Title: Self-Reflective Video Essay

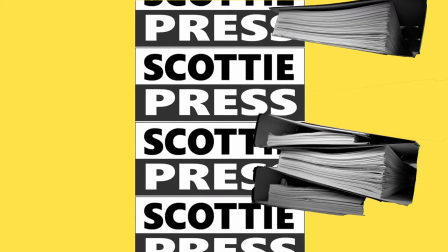As the limitation of time,
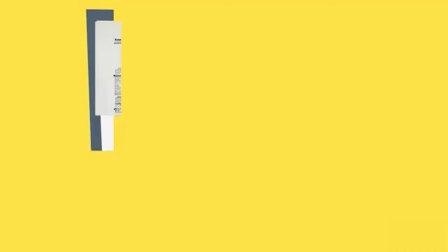my group decided to change the video plan and use animation made by after-effects instead of the interview part.
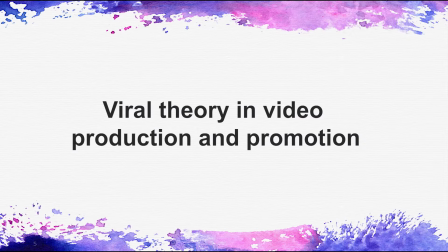3. Viral theory in video production and promotion In the video production and promotion,
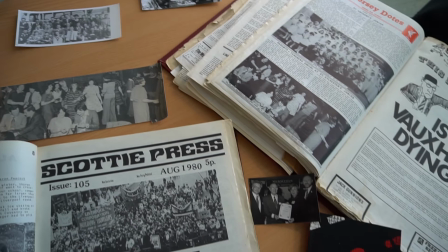we all use the viral theories learned from last semester to catch more audience attention. As Nehan and Hemsley clan,
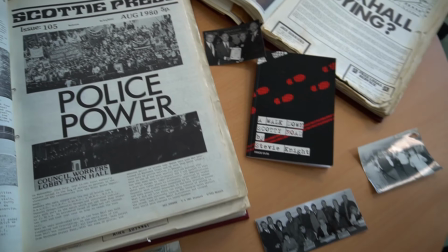the structure and the context of information is the primary element to influence audience engagement.
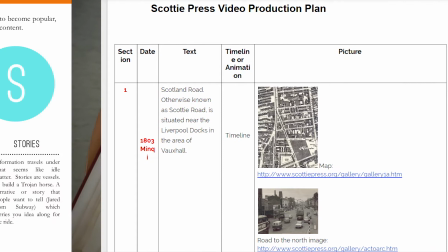As such, the way we detailed our video context and structure referred to Berger's steps framework.
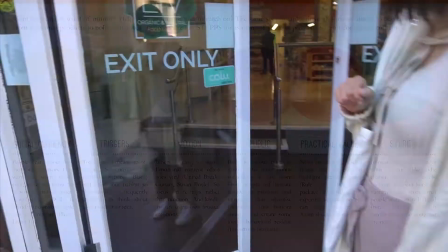My KOLU group orientated the fun,
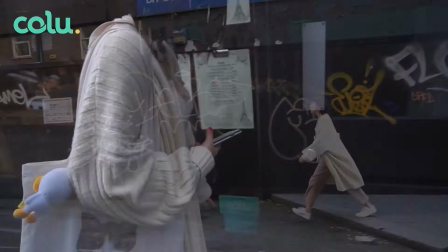friendly, and fast-paced tone of the video to express a relaxed emotion and emphasize
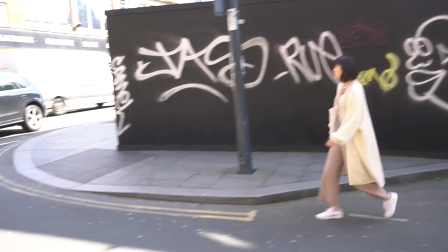the practical value that viewers can identify a range of shops use KOLU.
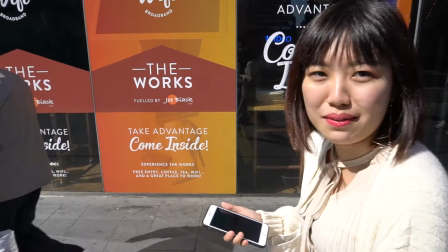And a sense of local community which can be assessed by audience if they
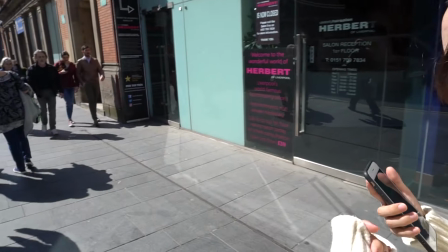choose to use the KOLU could be considered as social currency among local Liverpool people.
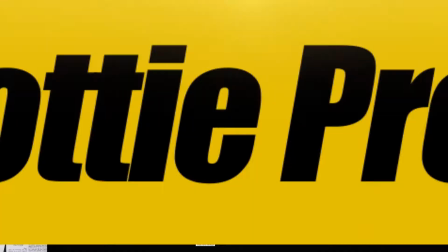On the other hand, my Scottish press team try to encourage engagement by story and emotion.
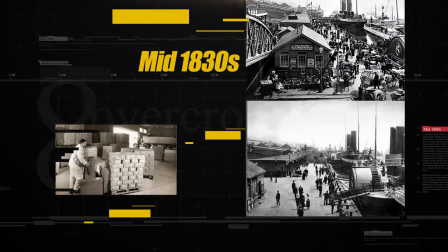The real history of Scotland Road and emotion provoked by timeline animation may impress audience.
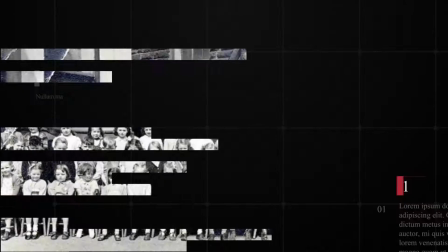And the obvious chronological structure of the video is intelligible for viewers to watch.
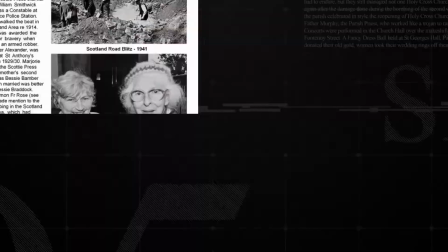In video production phase, my two groups used the different strategy to attract audience.
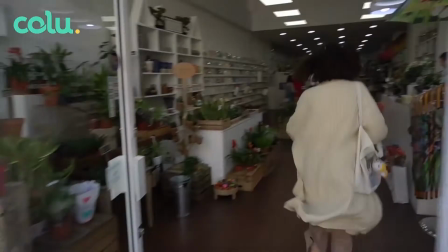In Kolo group, our team member appeared on the screen as the challenger to create a relaxed,
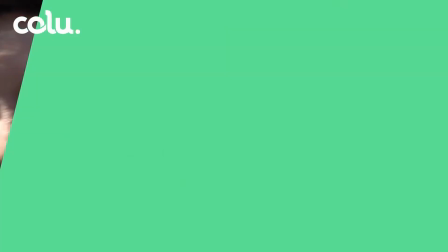active atmosphere because Guo, King and Rubin's research found that our face, good eye contact,
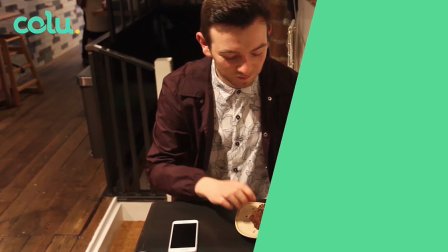interaction with audience and informal style can achieve better engagement.
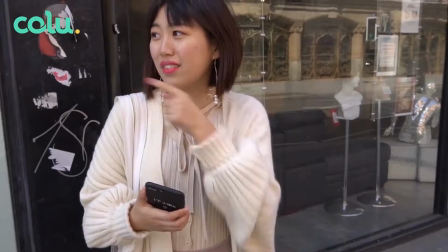We imitate the structure and style of reality show with
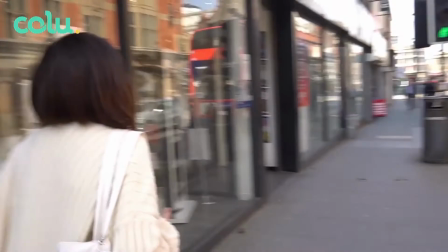bright color to make our viewers feel comfortable and close.
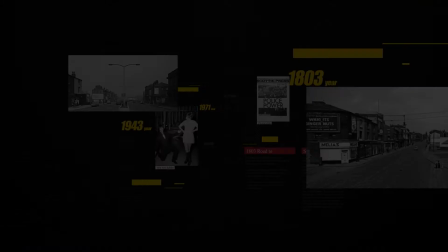However, my Scottie Press group make our video viral with the help of celebrity endorsements.
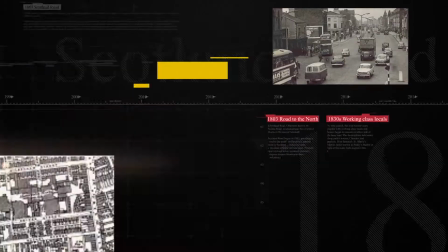Our voiceover is Rogan Phillips, the radio presenter at BBC Rodeo Vercy site.
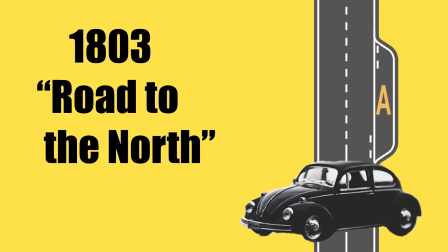His reputation helps the promotion and dissemination of our video.
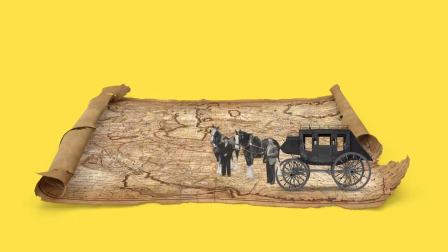Moreover, the animation style of our Scottie Press video
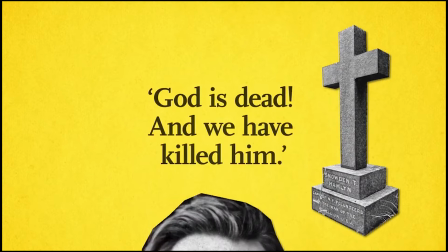imitated the Western philosophy series made by Madden Films. In terms of the color choice,
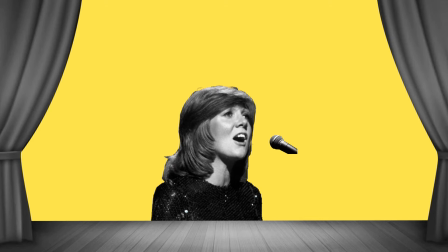we selected bright yellow because the distinct and nostalgic style can impress viewers at the first time.
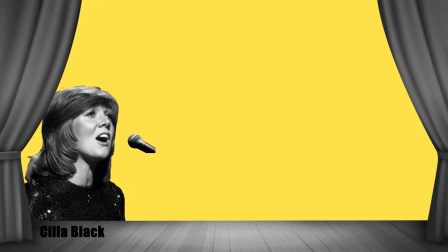Our effort works, and both of our group video gave good view account.
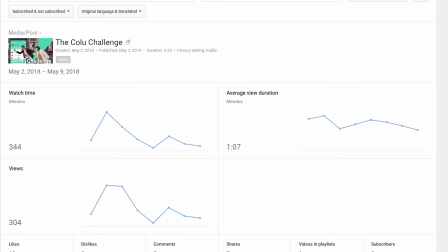For the KOLU challenge video, it reviewed 304 viewers,
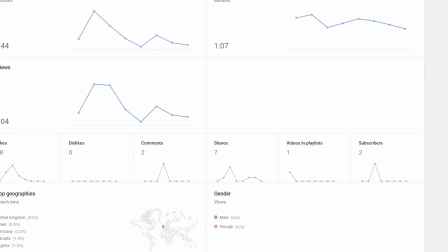18 likes, 2 comments, 7 shares, and gained 2 subscribers within 1 week.
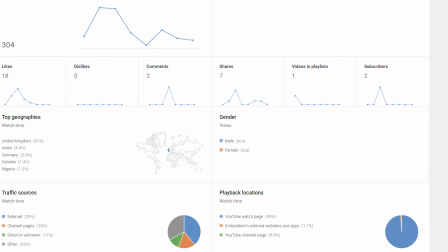The YouTube analytics shows that 81% of
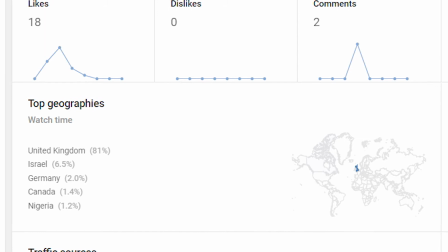viewers were located in the UK with a small number of viewers from Israel, Germany and Canada. 39% of audience came from external traffic source,
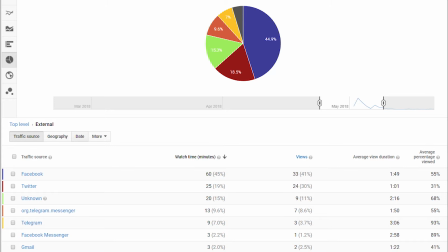most of them clicked into video from Facebook and Twitter.
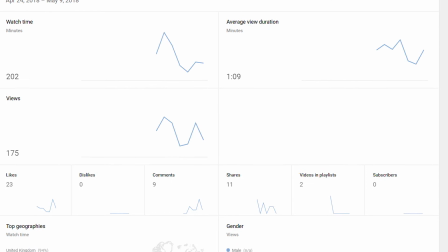My Scottie Press video achieved about 15 more engagement but 129 less views.